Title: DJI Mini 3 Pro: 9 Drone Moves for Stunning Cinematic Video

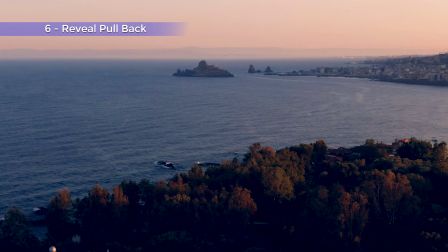[4:14]
In this case we are showing a scene while moving backwards.
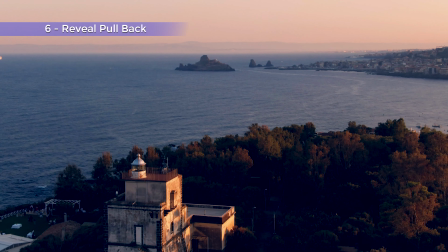[4:19]
And then, suddenly and unexpectedly, the main subject enters the scene.
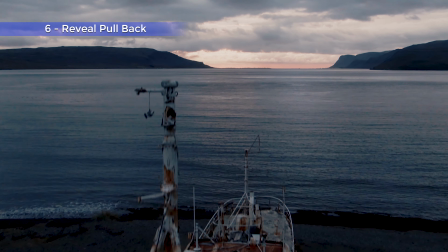[4:26]
The eyes of the viewer are drawn from the previous scene to the new element.
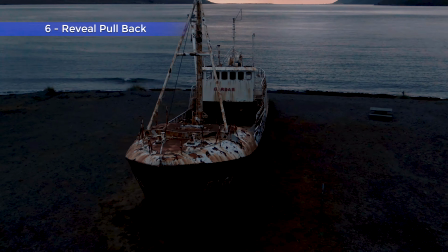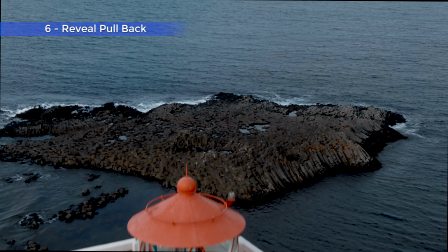[4:37]
Anytime we can create some surprise, the attention will be increased.
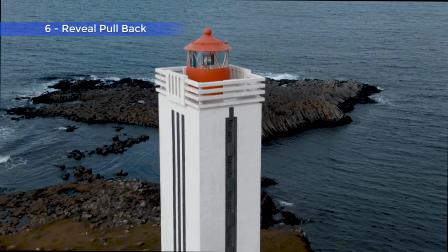[4:41]
It works even better if we fly quite close to the surprising subject.
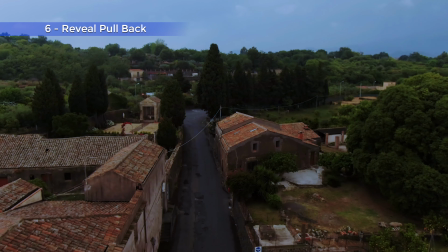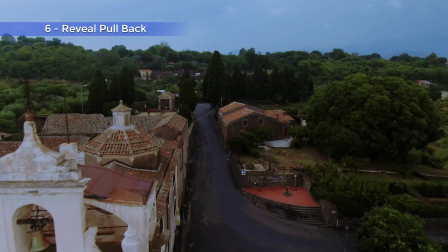[4:52]
But obviously without taking too many risks.
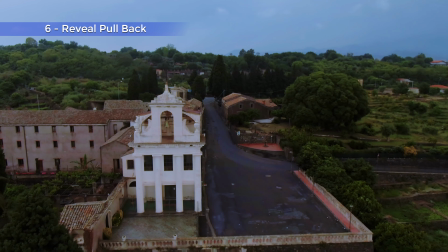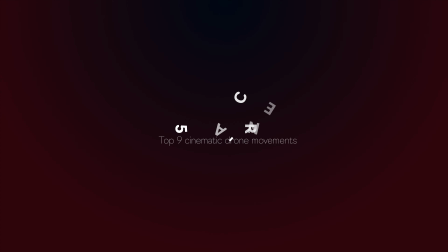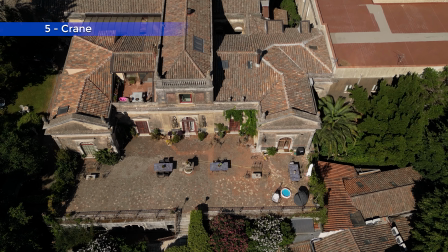[5:08]
This move mimics the shots obtained in cinema or TV by having the camera mounted on a crane.
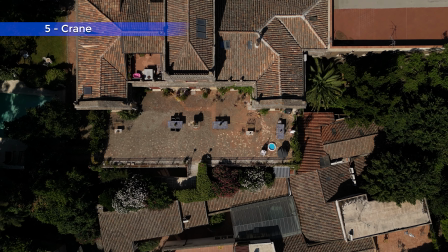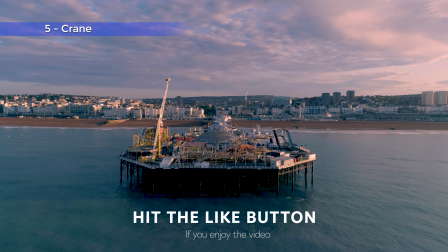[5:21]
But with a drone we can obviously make a similar move on a much bigger scale.
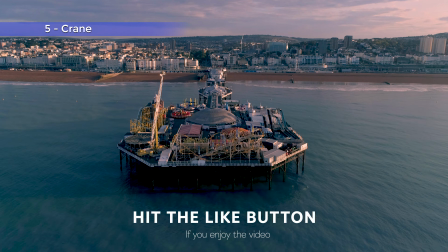[5:27]
The idea is to maintain the camera locked on the subject while advancing and rising in altitude.
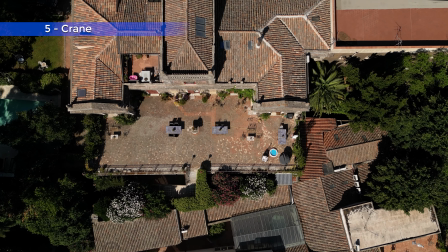[5:36]
Or we can do a reverse crane, moving backwards while descending.
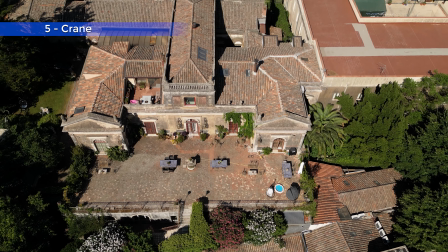[5:41]
In this case, we can often reveal an interesting background.
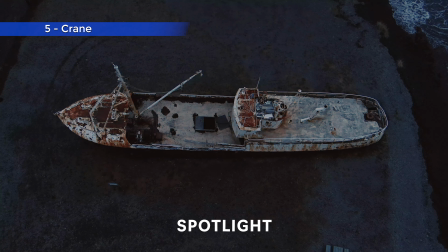[5:49]
It is not an easy movement to perform manually, so it is better to use the intelligent flight mode spotlight to keep the camera locked on the subject.
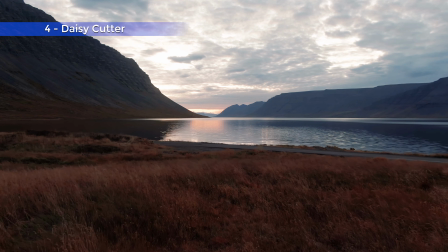[6:07]
With drones, most users at first start by flying as high as possible,
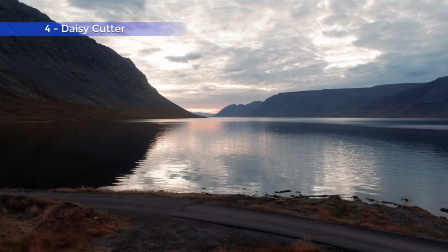[6:12]
but there are plenty of interesting and unexpected angles when flying close to the ground.
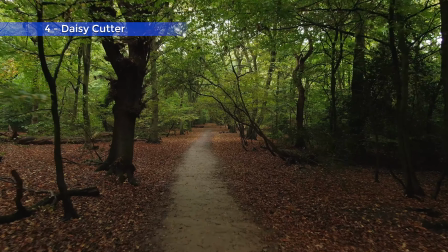[6:19]
We can replicate moves that in the old days were achieved with the use of very expensive dollies and sliders.
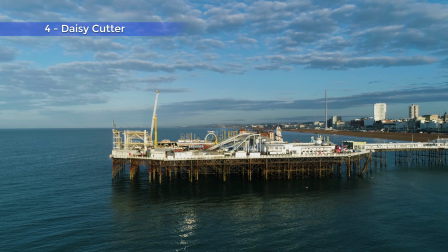[6:28]
But with drones we can move in all directions, at any speed, over any sort of terrain, even water.
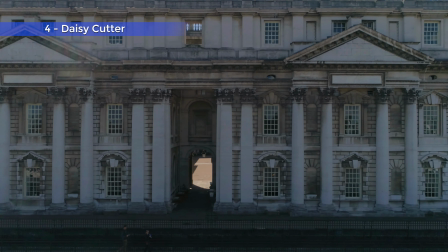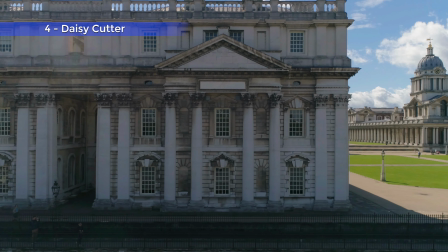[6:42]
It would be fantastic to be able to use drones this way in urban environments,
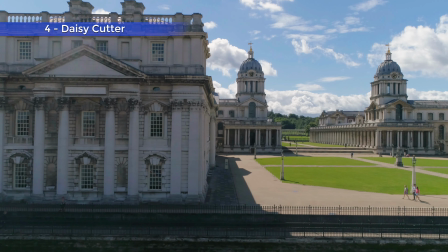[6:47]
but unfortunately it is not always possible, so we have to resort to use handheld gimbals.
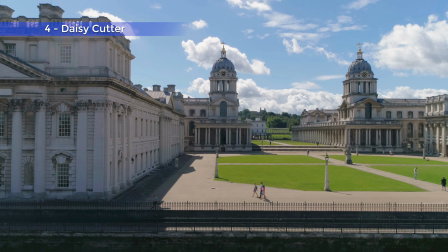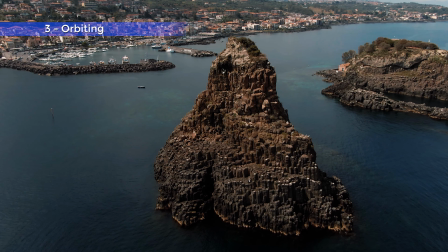[7:06]
Often the most pleasing movements are the ones involving parallax.
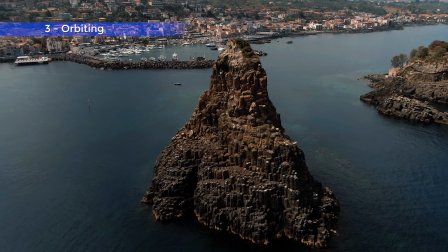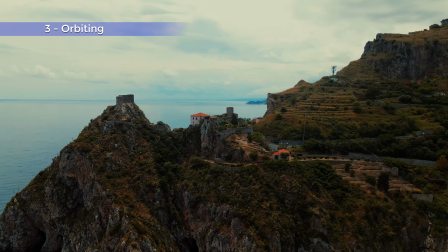[7:17]
The idea is to find scenes with several interesting elements on different planes at different distances.
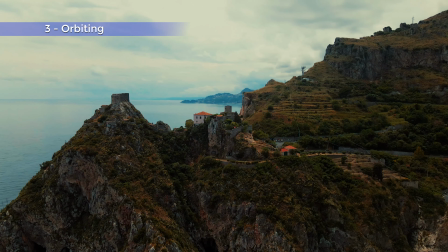[7:25]
By orbiting around the closest element, we will slowly reveal the ones in the background,
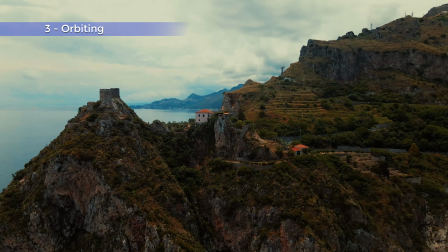[7:31]
which will move at a faster speed compared to the one closer to the camera.
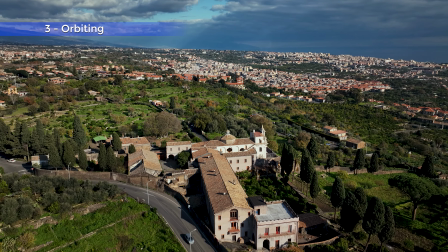[7:40]
Rotating around the target manually is not easy.
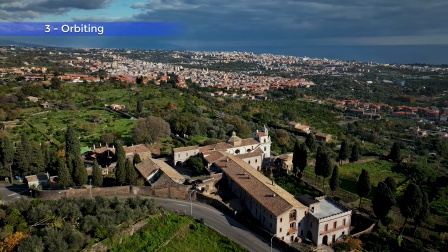[7:43]
Luckily, the Mini 3, like several other DJI models, has the excellent point of interest intelligent flight mode.
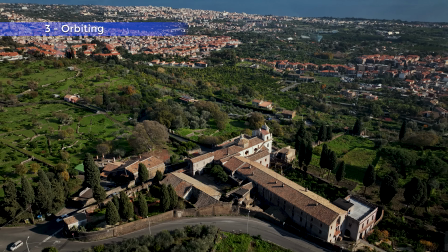[7:50]
The aircraft rotates around the chosen target and we are free to use the two sticks of the
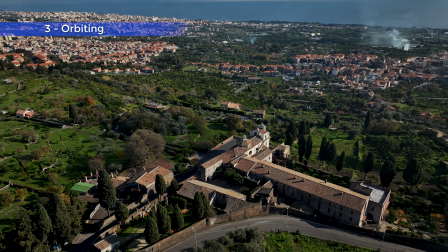[7:55]
controller to get closer or farther away and to modify the elevation.
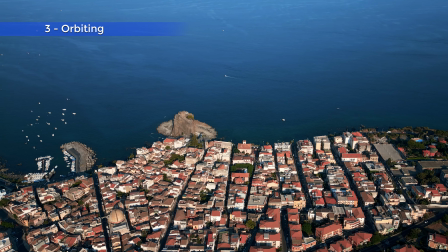[8:03]
We can even zoom in or out smoothly using the right wheel of the controller.
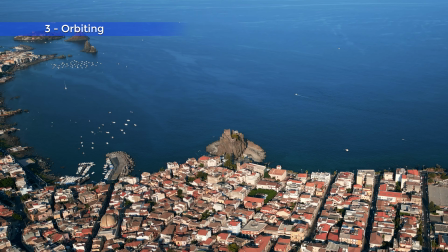[8:12]
In the scene I am applying all these moves while using point of interest
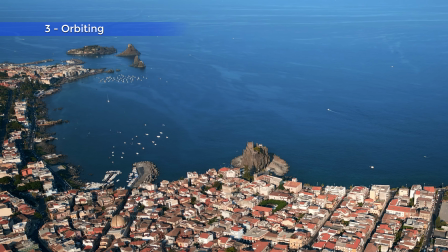[8:17]
to show these villages on the east coast of Sicily in a very dynamic way.